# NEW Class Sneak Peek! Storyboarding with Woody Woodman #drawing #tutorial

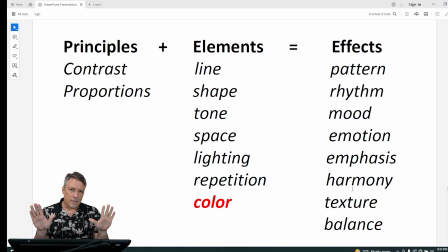[16:36]
So if you understand, if you're working on something white and you make a black line, you're using contrast. If you repeat the line, you might get pattern. Pattern is the effect that you want. So that column over there with pattern, rhythm, mood, emotion, emphasis, harmony, texture,
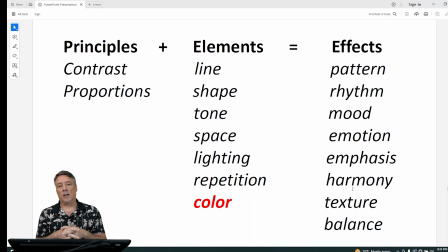[16:55]
and in a sense balance, because ultimately when we're looking at an image, it should be balanced, okay? If the subject is placed in the right place, if it's framed correctly, that's something that we want to achieve, a focal point or have balance in the composition.
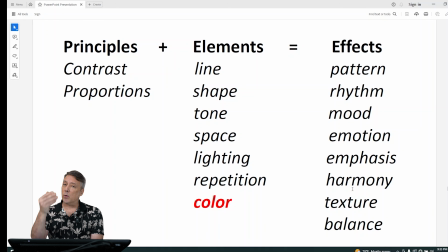[17:11]
So that's the way I think about design, and that's what, during the course, we're going to be using this language. So I want to make sure you guys are aware of how I'm looking at design and how I use design in the storyboard process, okay?
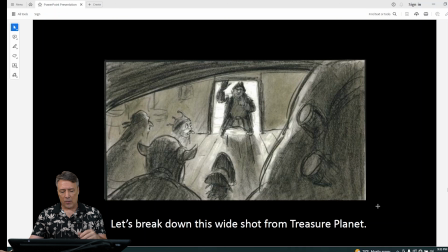[17:24]
So here's an example, right? This is from Treasure Planet when Silver comes downstairs and he's going to berate the crew. You know, they got in trouble, right? So I want you to look at these panels and we're going to break down some of those things in design that I just talked about.
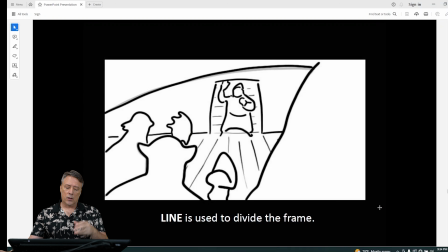[17:39]
So if you look at the image, you can look at it in terms of its linear, okay? How was the frame divided using line and also shape, okay?
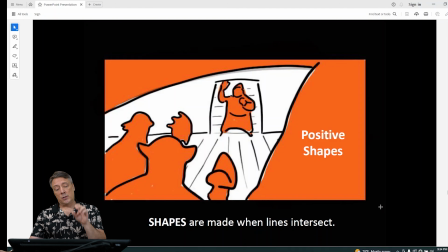[17:50]
If you see the foreground characters and you see Silver silhouetted in that doorway, those are the positive shapes in the image, in orange.
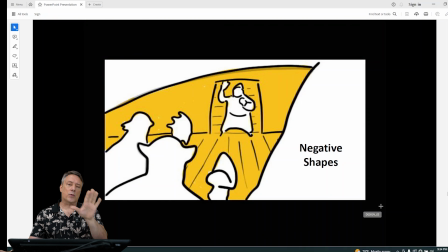[18:01]
Then in yellow, I've indicated sort of that background or the space between or around the subject. We call that negative space or negative shapes, okay? Very important when you're doing an image to be able to see those two things.
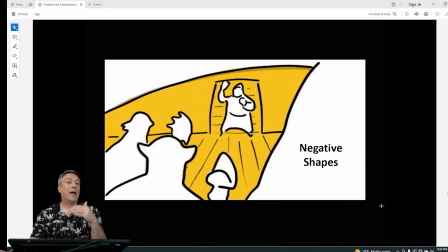[18:16]
The silhouette of your main subject and the spaces and the shapes around the subject.
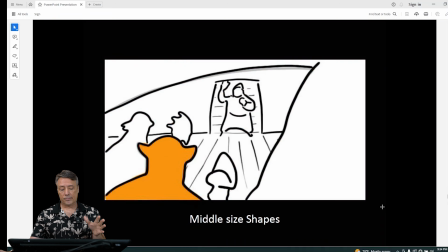[18:22]
Okay? Foreground areas. Smaller shapes within the bigger shape.
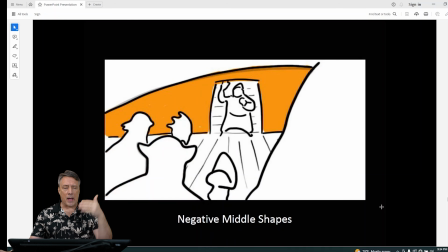[18:28]
You see the other pirates in the room. That background wall around Silver, which frames Silver.
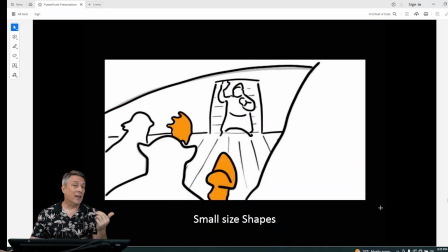[18:34]
And these little shapes. Big, middle, and little. You always have to have variety in your design.
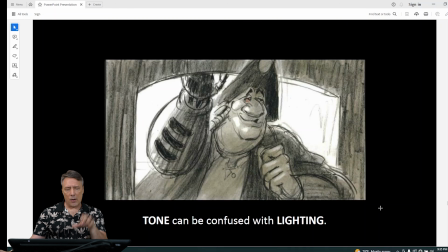[18:41]
There's Silver back there. So now we get to another shot. This is a close-up of Silver. Take a look at people get confused between lighting and tone.
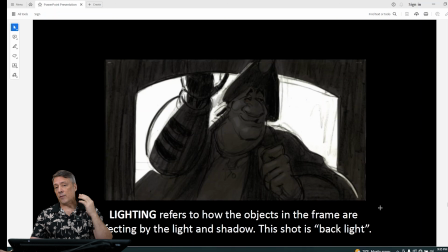[18:53]
Lighting is how the light is affecting that area or the subject. So you can see that he's backlit, and there's a light that comes from behind him and putting his face and the room in shadow.
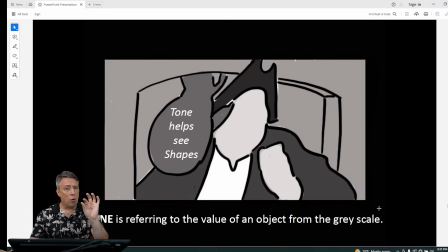[19:06]
Tone is assigning tone to anything in that image, okay? That's using your grayscale from white to the grays to the dark, okay? So that's how you're using tone in your design or your lighting.
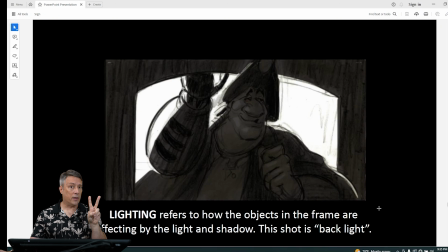[19:23]
But they're two different things, two different tools.
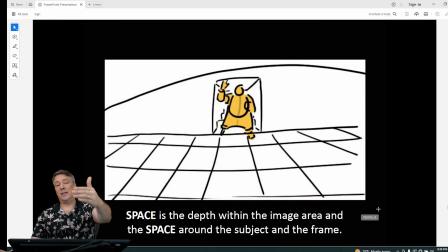[19:28]
Space, if you look at the actual space, there's two things. There's the depth in the image, but there's also the size of the image. If you look at the size of the subject relative to the frame, this is a pretty wide shot. If you look at the depth, it has some depth, it has some perspective. You can see that.
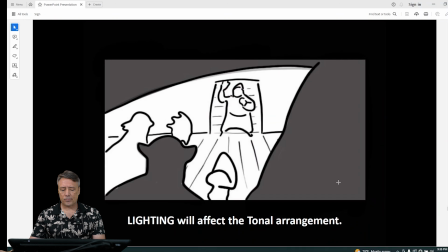[19:47]
The wall sort of limits, the depth will cut off there. Now you put in those foreground pirates. Again, I'm using tone to separate the background, the foreground, and the middle ground.
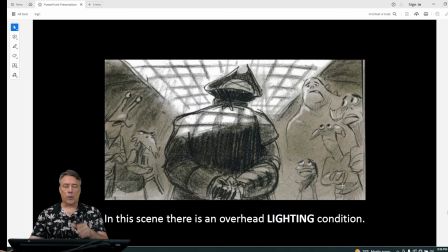[20:01]
I'm using different tone. Now this one is an interesting shot where you have a back shot, but look at the lighting condition. The light's coming in from above through this sort of grate on top of the deck above him.
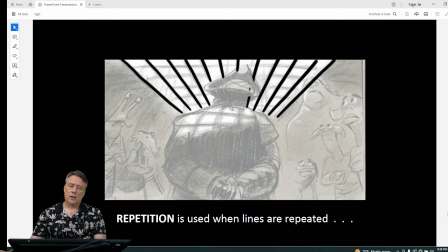[20:16]
So that's a lighting condition. You see how the lines are repeated? That's that repetition in that pattern over his head. And then this is how we're using contrast.
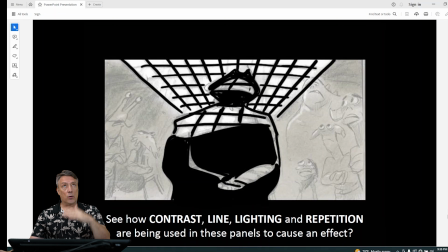[20:27]
By using the light and the shadow coming from above, you can push the contrast higher or lower depending on the mood that you want.
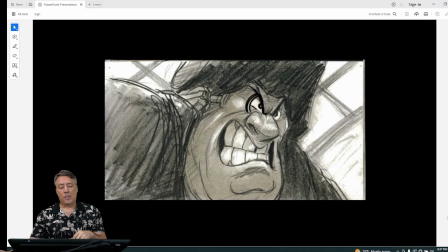[20:39]
Here's a close-up of Silver, and he's really angry. But notice what we do with our basic elements of design.
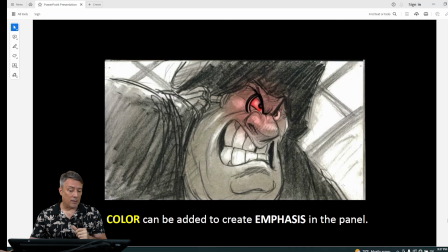[20:46]
We could add color, which creates emphasis on the eye. We could increase the contrast in that light and shadow.
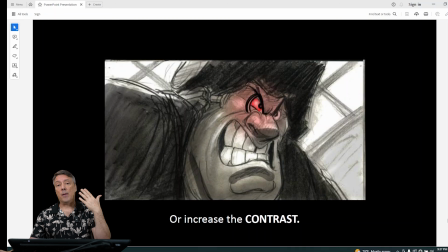[20:54]
We can increase it and make it darker or lighter.
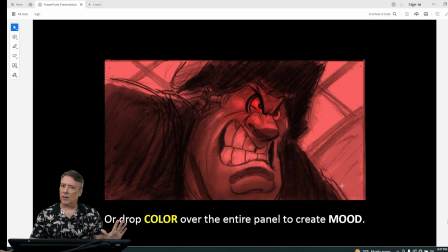[20:57]
We could use color and color the entire panel to increase that emotion or mood in the panel. Okay? So that's how we're using the basic principles and the elements to sort of push the emotion or whatever we're trying to create in that sequence.
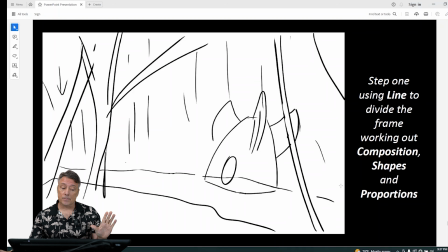[21:16]
Here's another example, a much wider shot. So look at the initial lines that you might sketch. You're going to basically divide that frame in your composition.
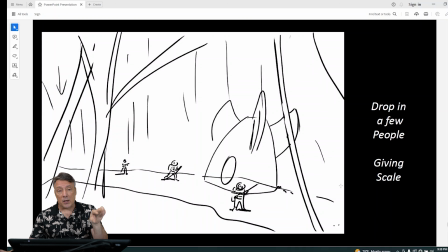[21:29]
Then we start to add the main subject. We put some smaller little astronauts in there.
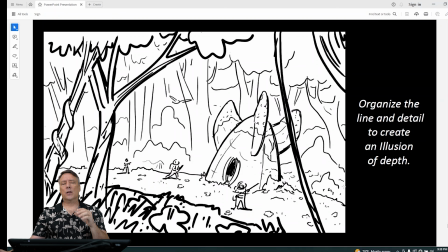[21:35]
Adding more detail, look at how the line is organized, okay? Larger lines in the foreground, the lines get smaller as they go back in space, okay?
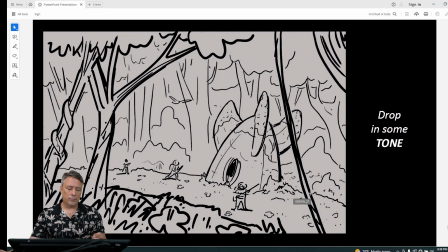[21:47]
Then we can add tone. So now you can see I put tone on the whole panel.
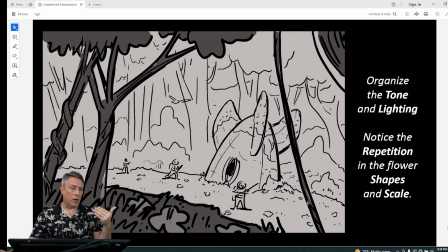[21:52]
We can increase that contrast in the foreground. Notice even the repetition of the flowers. We have larger flowers in the foreground, and they get smaller as they get to the middle ground, and they disappear in the background.
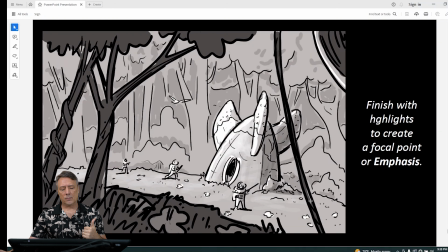[22:07]
I'm adding a little more light and shadow. Now we put the highlights. This is going to create emphasis in the image. The ship and the astronauts are going to pop.
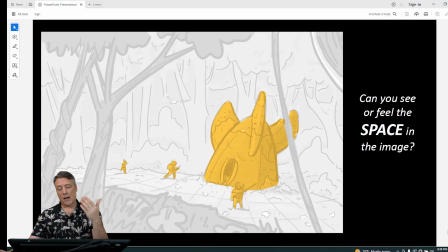[22:18]
They're going to pop because of that contrast, okay? I'm adding color just to tell you exactly what size the shot is. You can see the size of that ship relative to the frame. It's small. The astronauts are very small. So we know that that's a very wide space.
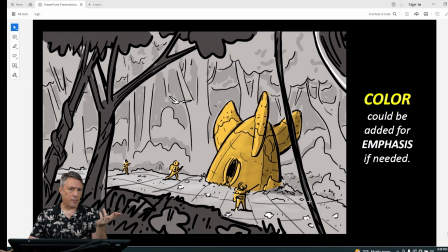[22:37]
And I can use the color in the panel if I need to really see something quickly.
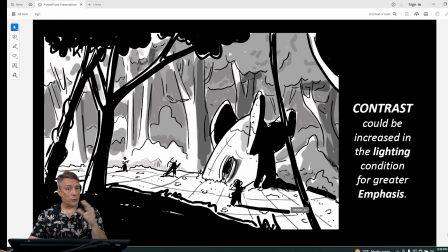[22:42]
That's the focal point. I could increase the contrast in the lighting and create a more dramatic light and shadow by punching it up.
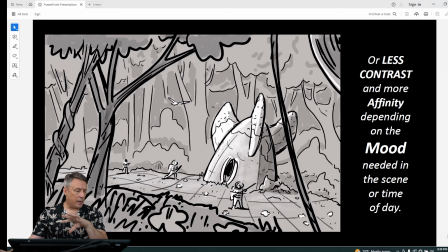[22:50]
But depending on my situation or depending on that sequence, you may not want that high contrast. You may decide to have less contrast, okay? So here, I've taken out that high contrast because of the mood.
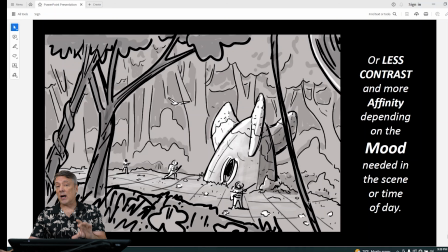[23:04]
It depends on the situation and the context of that shot in the sequence.
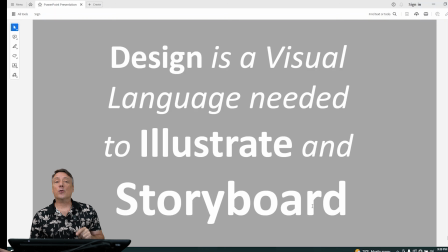[23:11]
Okay. So design is a visual language used in illustration and storyboarding. So you need to really learn that visual language and get those foundations first, and then you're going to have a better time when you're storyboarding.
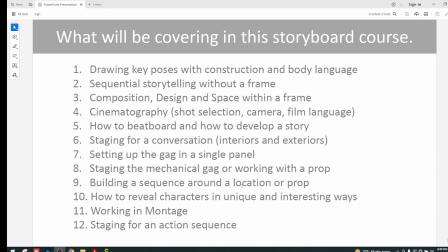[23:25]
Okay? This is what we're going to be covering in this course. Okay? There's going to be 12 lessons, and then each lesson will focus on one particular area of storyboarding. Starting with number 1, we're going to be working on drawing the key poses, okay?
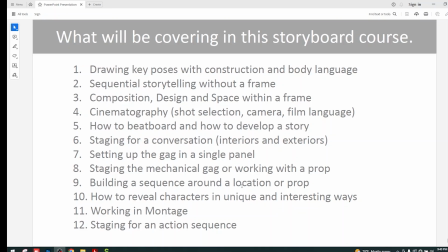[23:42]
Putting the character into any particular pose, trying to create some emotion through body language. We're going to be paying close attention to anatomy and proportions and the drawing structure, right? How to construct a figure. Number 2, sequential storyboarding without a frame.
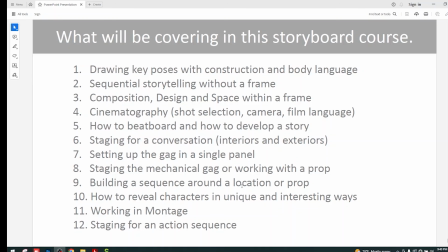[24:00]
We're only going to focus on storytelling, finding key poses in a sequence that tells a story. We're not going to worry about putting those characters in a setting or in a frame yet.
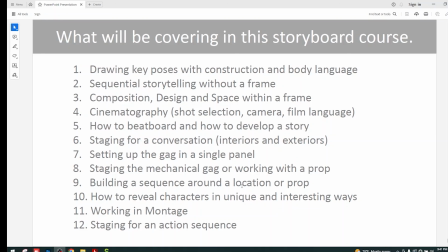[24:13]
Number 3, composition. So this is where we're going to be really looking at space, looking at arranging the subject in a frame, okay? So this is where you start learning your cinematography, okay? Number 4, we're going to concentrate on cinematography.
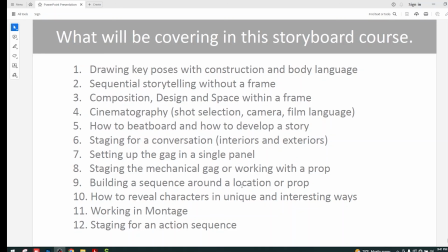[24:28]
So all of the shots, shot selection, camera movement, the characters, how the characters move in and out of the frame. This is the basic foundation of any kind of filmmaking or videos, animation.
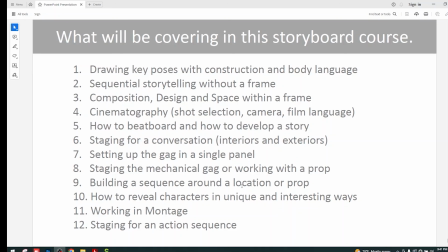[24:42]
You need to have that basic film language of cinematography. Number 5, how to beatboard a story. Beatboards is a different kind of storyboarding, okay?